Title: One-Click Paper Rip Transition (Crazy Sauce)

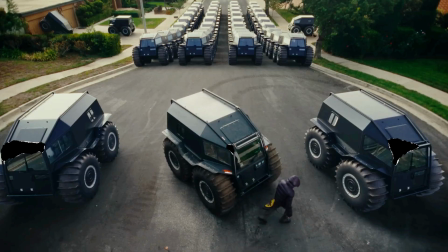In this video, I'm going to show you how to create this insane paper rip transition effect using the depth scanner plugin. If you already have this plugin and want to get a drag and drop template to achieve this entire effect in just one click, check the first link in the description down below.
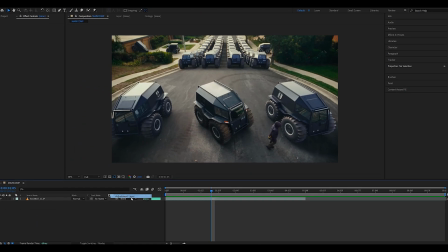But now let's get right into it. First thing we're going to do is create an adjustment layer on which we're going to add the turbulence displace effect.
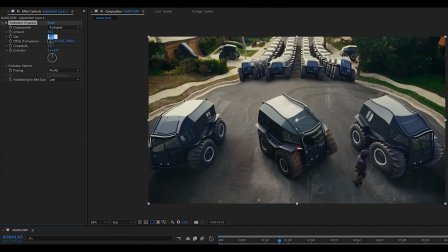Set the amount to 36, the size to 10, and the complexity to 10.
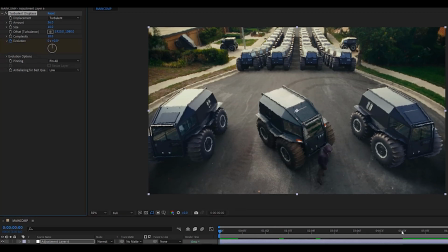We're then going to keyframe the evolution, so go to the first frame, hit the stopwatch icon, then go forward 5 seconds, add 10 rotations, then re-click the stopwatch icon while holding ALT and add the loop out expression.
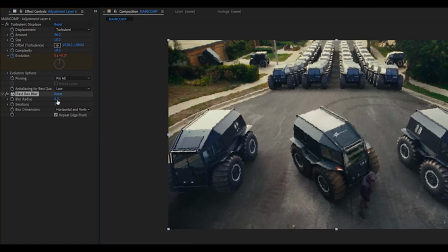We can now add a fast box blur effect to the same adjustment layer and set the blur radius to around 0.5 and the iterations to 1.
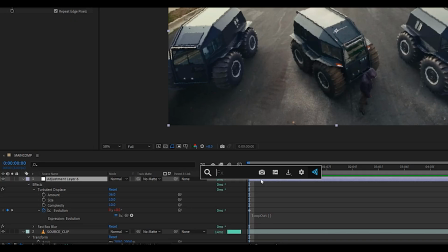Next, you'll also want to add a tint effect to that same adjustment layer and set the A color to white.
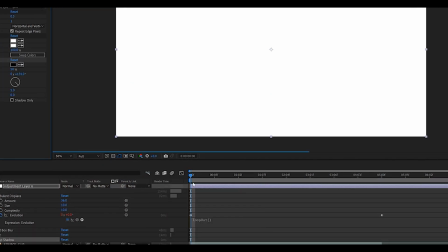We'll finish things off with a drop shadow effect, which we're going to set to 100% opacity.
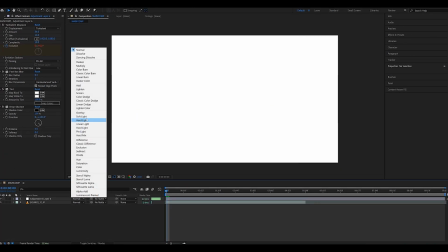Now we can set the adjustment layer's blending mode to soft light, but as you can see, it messed up the contrast of our original footage.
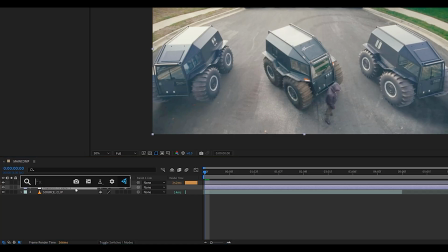And the way we're going to fix that is by creating another adjustment layer, putting it in the middle and adding a exposure effect and changing the gamma correction to 0.6.
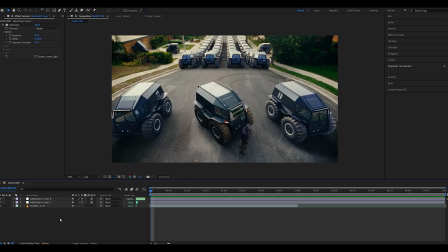And as you can see, the footage now looks unedited, which is exactly what we want. The next step is going to be to add a depth counter effect to the source layer.
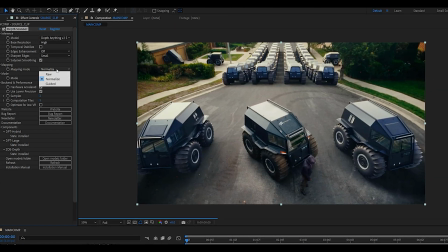This is a paid plugin, but trust me, it is worth it. and then change the mapping mode to raw and this setting to slicing.
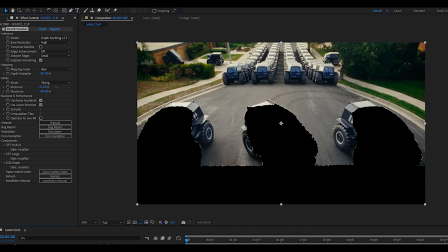We can now play around with the minimum slicing value and guys how crazy is that?
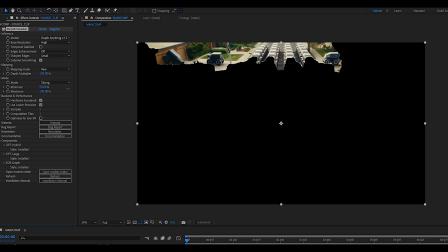You can see we have automatic paper cutouts being applied to our video.
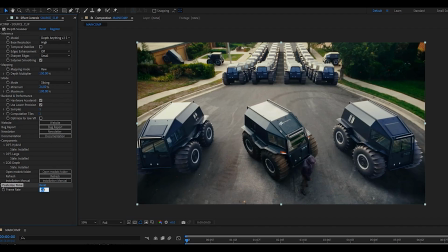Make sure to add a posterized time set to 8fps to both the source footage and the top adjustment layer. That way our paper rips are not moving too quickly.
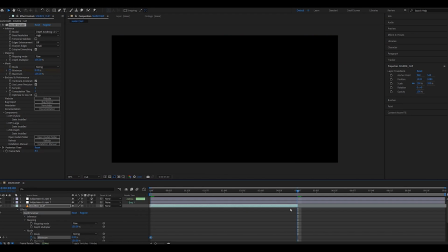We can now keyframe the minimum slicing value to create this paper rip transition over time and as you can see it already looks pretty
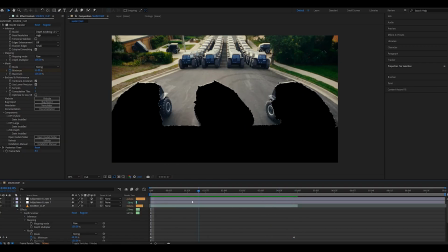cool for this specific scene i think i'm gonna mask out the floor so that the paper rips start off on the trucks and then go out in the background
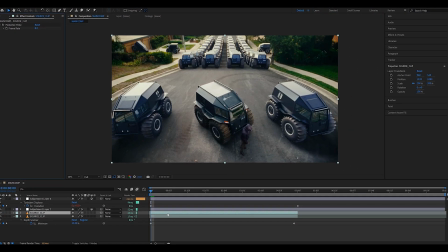and the way we're gonna do that is by duplicating our source clip getting rid of the depth counter effect then masking out our scene just like so thankfully
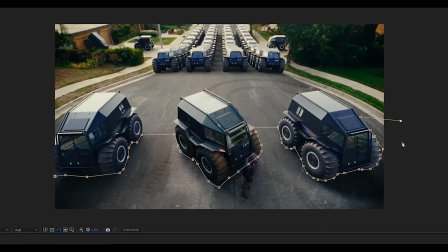this was shot on a tripod so it makes it a whole lot easier but obviously this is completely optional this already looks a million times
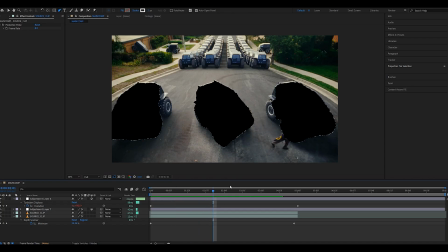cooler but obviously our subject is going under the paper cutout which is not what we want So duplicate the source clip,
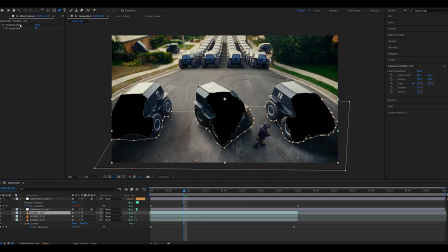keep the posterized time, but make sure to delete the mask and then roto out your subject.
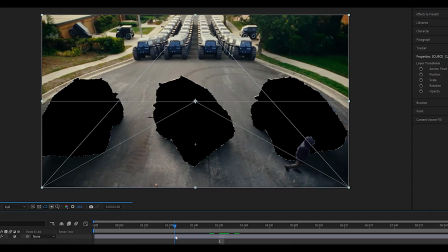And as you can see, our subject is now going perfectly on top of our paper cutouts. And guys, just look at the amount of details in the transitions.
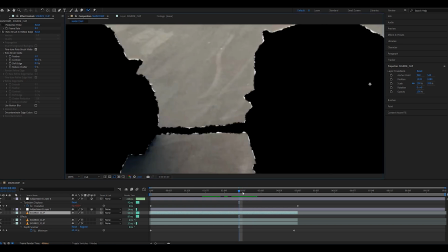Like, it actually looks like the paper is ripping on the floor. This just looks absolutely insane.
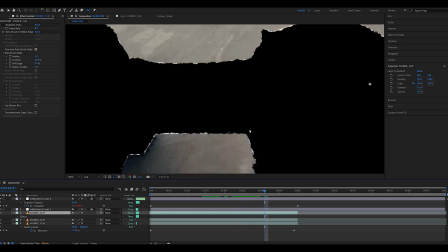And the fact we can achieve this effect so quickly is absolutely mind-blowing to me.
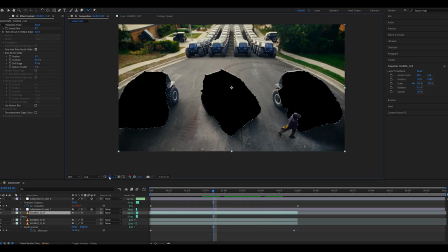And what's cool about this entire effect is you can take it as a base and build on top of it.
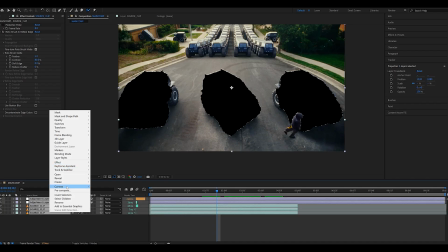So obviously this is a alpha transition, so everything is transparent. So we can pre-compose our entire comp and put something different under it.
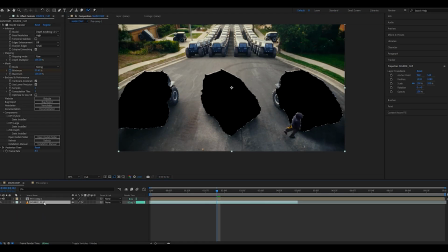Possibilities are truly endless. I usually like to add back the source footage under the actual transition itself.
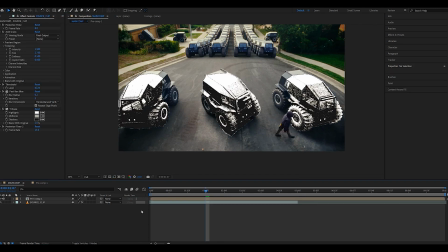That way we have a sort of effect reveal when we add some different effects to that specific layer.
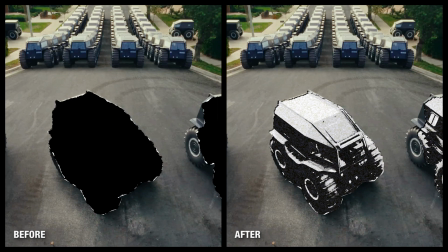The Xerox grain effect for example looks absolutely stunning when revealed through this paper rip transition effect. Another creative way I like to utilize this technique is to add an additional layer of texture to my mixed media animations by choosing a specific slicing
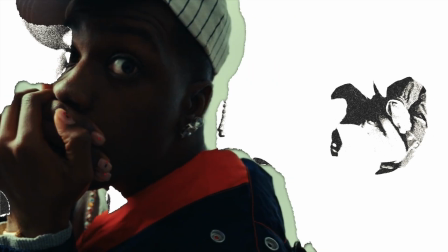value which is going to add little paper rips throughout my entire video based on the actual position and depth of whatever is going on in the footage itself. Obviously this is more of an advanced technique but I built a drag and drop template that allows you to do all of that in just one click so make sure to check it out using the first link in the description down below if that's something you'd see yourself using and also make sure
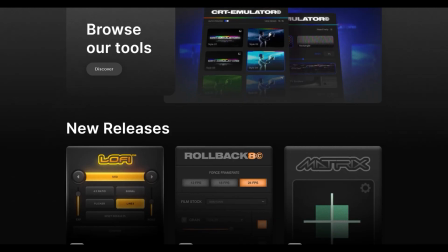to check the other links where you'll find all of my assets and tools but that'll be pretty much it for today guys i hope y'all enjoyed make sure to let me know which tutorials you want to see next and on that note i'll see y'all in the next one peace